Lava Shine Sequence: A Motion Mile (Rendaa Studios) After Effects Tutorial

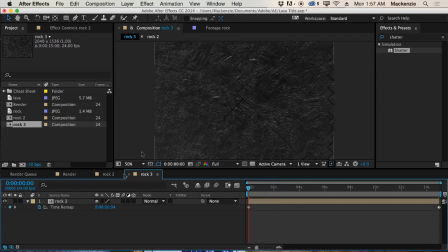(8:16)
So at this point, in case you haven't already realized, you're not going to want to pre-render this comp right here. I know a lot of times people like to pre-render things to help speed up the render. That's a good trick, but it's not going to work here, because if you render out the comp we just created, you're going to only be rendering 3 frames.
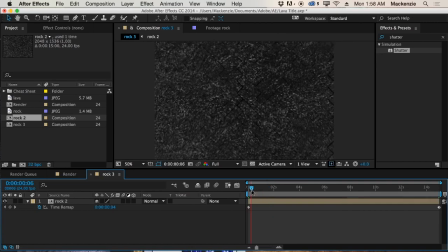(8:35)
And instead of animating like it's doing here, since it's realizing, hey, we're only using 3 frames, and then it animates through those 3 frames and actually turns it into several hundred frames, what you're just going to do is at 3 random points in the comp, it's just going to switch to a different frame.
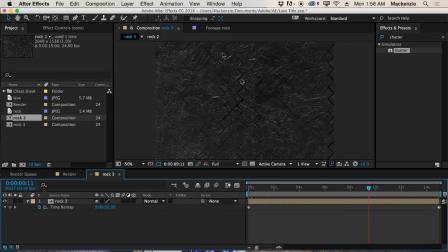(8:54)
So that's not the ideal situation, and you're not going to want to render this out. But other than that, pretty much free to do whatever you want with it. Alright, so what we're going to want to do now is go ahead and start to add our lava.
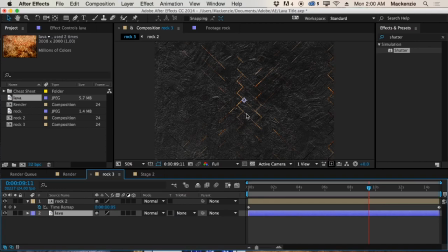(9:07)
So we're just dragging into the background of this comp. And you see we're already starting to get some nice looks with kind of the lava peeking out from underneath the rock.
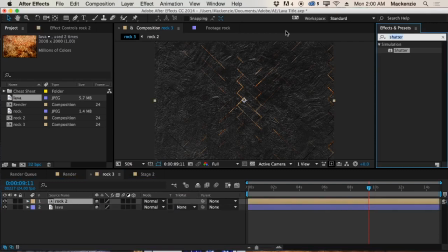(9:16)
But let's see if we can help this out a little bit. The first thing I'm going to do is I'm going to grab Bevel Effect,
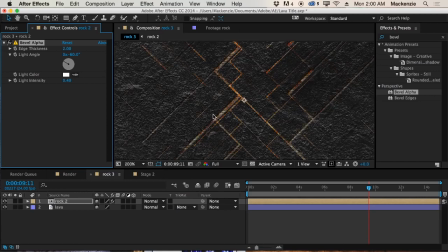(9:22)
Bevel Alpha, and I'm putting this on the rock layer to add a nice highlight to the rock, as you can see. And what I'll do is just make the edge thickness maybe like 1, pretty small, maybe even smaller than that if you want. And change the angle a bit.
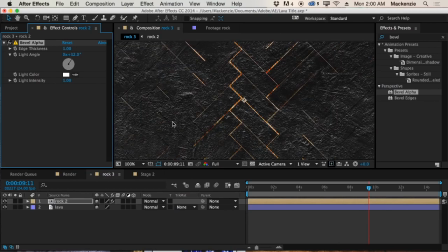(9:43)
And then bring up the intensity. Okay, so we're just putting kind of a nice bevel on here. You can actually make it even smaller if you want. You can make the edge like 0.5. You just want to have like kind of a little bit of highlight on the edge here to help pull
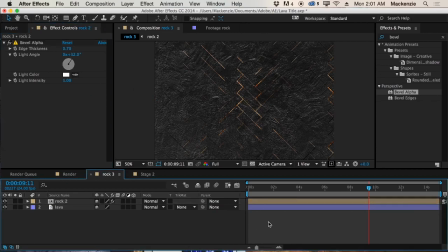(9:59)
some color out. of the rock kind of help push the 3D illusion. Alright, and then we can start to animate the lava.
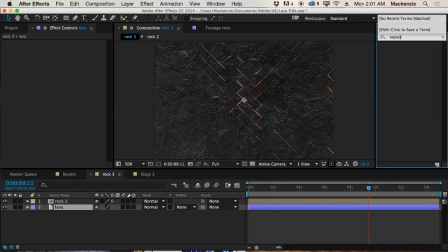(10:09)
So the first thing I'm going to do with the lava is just kind of help to hopefully push it a little bit out of the rocks,
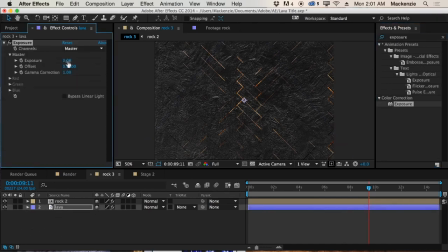(10:16)
kind of help make it surface. I'm going to bring up the exposure quite a bit, maybe 2-ish, somewhere around there. You're just gonna want to push up the exposure until you start to leave the orange realm and push more into the yellow.
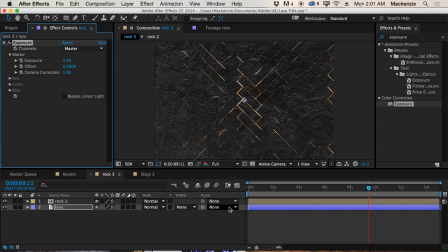(10:36)
You can see we started off kind of orange, now we're getting yellow. That's far enough. And then we're going to add a Turbulent Displace to add some movement underneath the rock, because it's rare that lava is not moving underneath the rock, I assume.
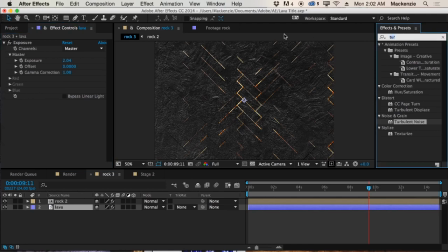(10:55)
Whoops. We want the Turbulent Displacement, not the turbulent noise. Okay, so displace type, keep it turbulent,
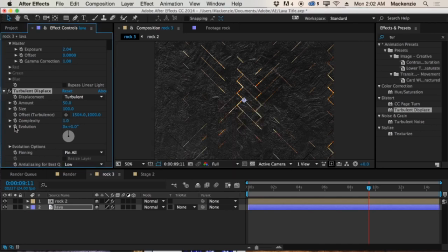(11:11)
and I'll go ahead and just set a keyframe on the evolution by holding down Option and clicking,
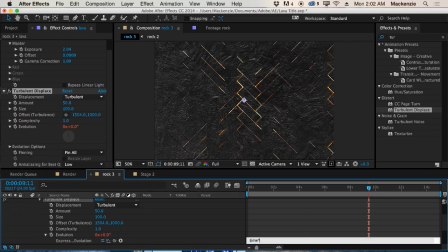(11:18)
and I'll type in an expression time times maybe like 2,
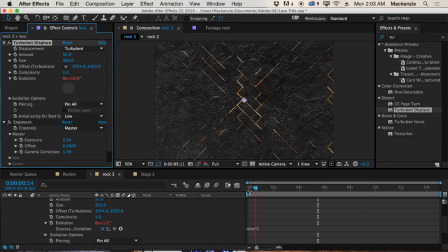(11:24)
and then we'll just keyframe the amount and or size of this a little bit to help it kind of look like it's shrinking and growing underneath the rock. Really add some life to it. So we'll bring up the amount quite a bit.
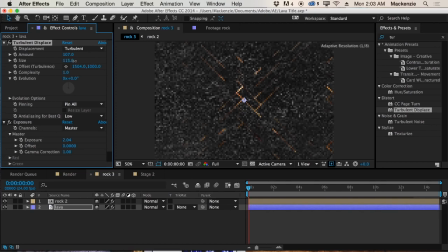(11:43)
Also the size just a little. And then we'll set some keyframes, click the stopwatches, drag to the end of the comp, and then just edit them a little bit. Bring up the amount just a little bit. If you go too crazy with it, it's just going to be moving and moving and moving, and it's going to be distracting from everything else.
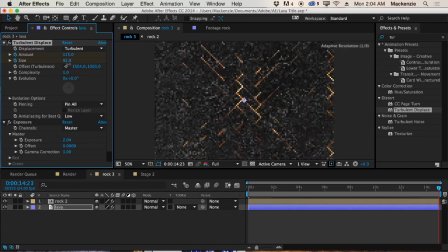(12:03)
So that's not the ideal situation. And then we'll actually bring down the size back to like 100.
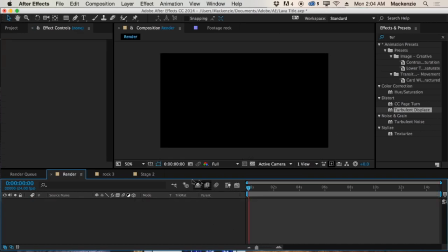(12:10)
And I'm having the lava shrink because when we do the final animation, we're actually going to be kind of panning out on the rock.